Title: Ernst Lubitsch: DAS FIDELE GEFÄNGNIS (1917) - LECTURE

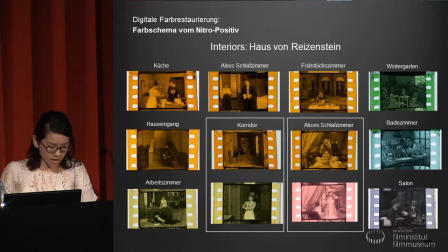27:59 Man sieht, Kolidor hauptsächlich in Orange, aber er ist doch gelb eingefärbt, bevor einzelne Personen in Räume eintreten bzw. an Tülen klopfen, die zu Räumen führen, die die eigentlichen Hauptorte der Szenen sind.
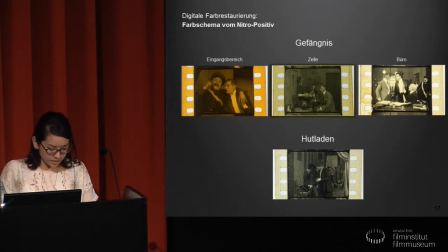28:19 Und wie der Titel schon andeutet, spielt die Geschichte teilweise auch im echten Gefängnis und nicht nur in der Gefangenschaft der Ehe. Für Gefängnis wurden zwei unterschiedliche Farben,
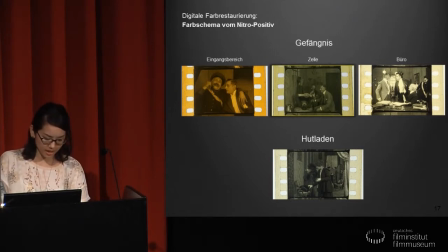28:33 Orange und Gelb verwendet und jeweils ist die Farbe mit einem Raum verbunden. Orange ist für Eingangsbereich und Gelb ist für Gefängniszelle. Das Bülo vom Gefängnisdirektor bleibt ungefärbt, also in nüchternem Schwarz-Weiß.
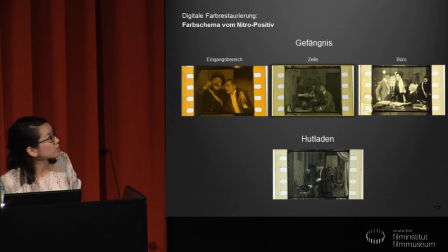28:52 Das sieht wissengelblich aus, aber das liegt an schlechter Fotoqualität, leider. Und diese Szenen im Gefängnis hat wegen dieser Farbtrennung je nach der Räumlichkeit eine unterschiedliche Stimmung bekommen.
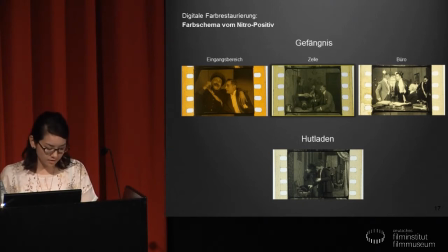29:09 Im Vergleich zur flöhrlichen gelben Zelle, wo Gefangenen sich mit dem Kaltenspül amüsieren, erzeugt das farblose Bülow vom Gefängnisdirektor eher eine gewisse Anspannung oder sachliche öffentliche Objektivität.
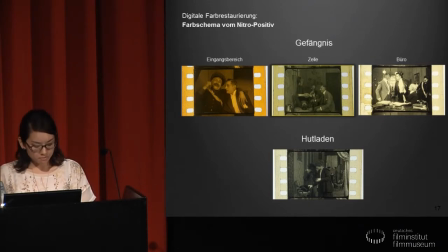29:26 Das Hutladen, wo alles mit dem Bestechungsgeld von ihrem Ehemann Einkaufen macht, bleibt auch ungefärbt.
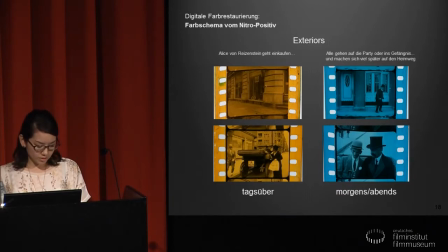29:35 Bei Außenaufnahme wurde entweder orange oder blau verwendet. Und blau wurde in der zeitgenössigen Filmproduktion oft für eine Außenaufnahme oder zwar Nachtszene verwendet. Und dramaturgisch kann das auch in diesem Film bestätigt werden.
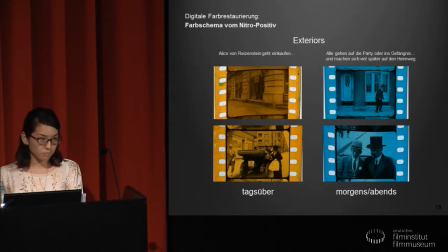29:53 Die Einstellungen, in denen die Charaktere zum Ball, also auf der Party fahren, sind in blau gefärbt. Und Ball findet ja generell am Abend statt. Und bei ihrer Ankunft waren viele Gäste bereits in der Halle anwesend. Sie sind bestimmt nicht früh angekommen, sondern eher spät angekommen.
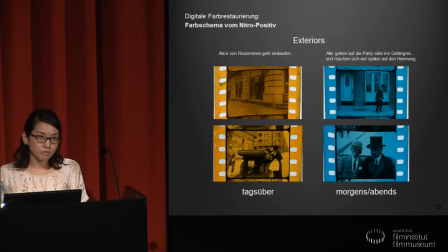30:14 Und später, also die Szenen von der Heimfahrt mit der Kutsche nach der Party sind auch in blau. Das Fest muss lange gegangen sein und Halle haben die Nacht anscheinend durchgemacht. Dagegen sehen wir Orange in den Szenen,
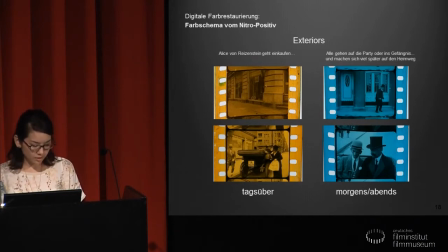30:33 wo die Eheflau Alice von Reizensteine in die Stadt geht, um einen neuen Hut zu kaufen. Geschäfte sind offen, das heißt es ist tagsüber. Dachhin gehen wir davon aus, dass dieser Unterschied Orange und Gelb an der Uhrzeit liegt.
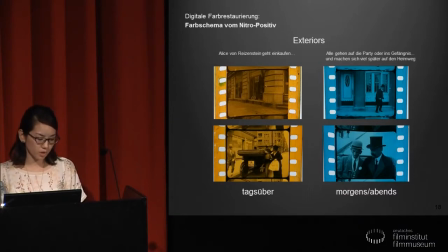30:53 So, orange für tagsüber, blau für morgen, frühe und abends und nachts. Auf diese Weise kann man im großen Teil zwar annehmen, dass die Farbdramatologie stark mit der Räumlichkeit und der Spielzeitentfehlung verbunden ist.
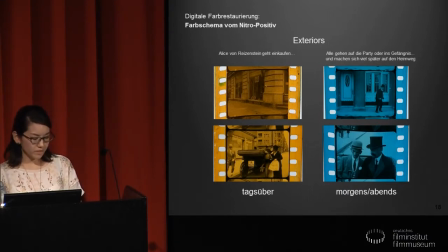31:11 Diese Theorie bleibt bis zum gewissen Grad aber eine Spekulation, weil es keine allgemeinen Farbvorschriften bezüglich der Farbdramatologie gab und kein zeitgenössisches Dokument über die
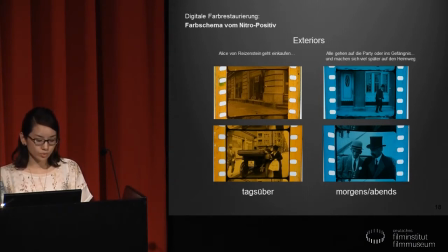31:24 Produktion des Films ist vorhanden und nur eine einzige zeitgenössische Filmkopie kann als Beleg für Farben und Farbschema dienen.
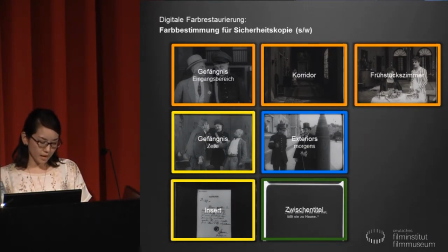31:34 Aber schließlich haben wir das Farbschema aus der Nitrokopie übertragen auf die Einstellungen aus Schwarz-Weiß-Acetatkopie, die die fehlenden Teile des farbigen Nitro-Materials ersetzen mussten, um eine vollständige Fassung in Farbe zu restaurieren.
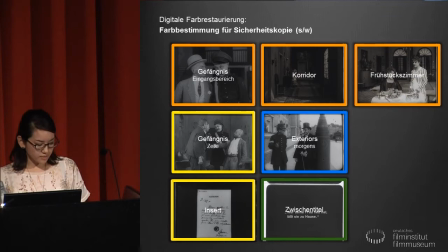31:52 Und hier sehen Sie Szenen, die im Nitro positiv wären.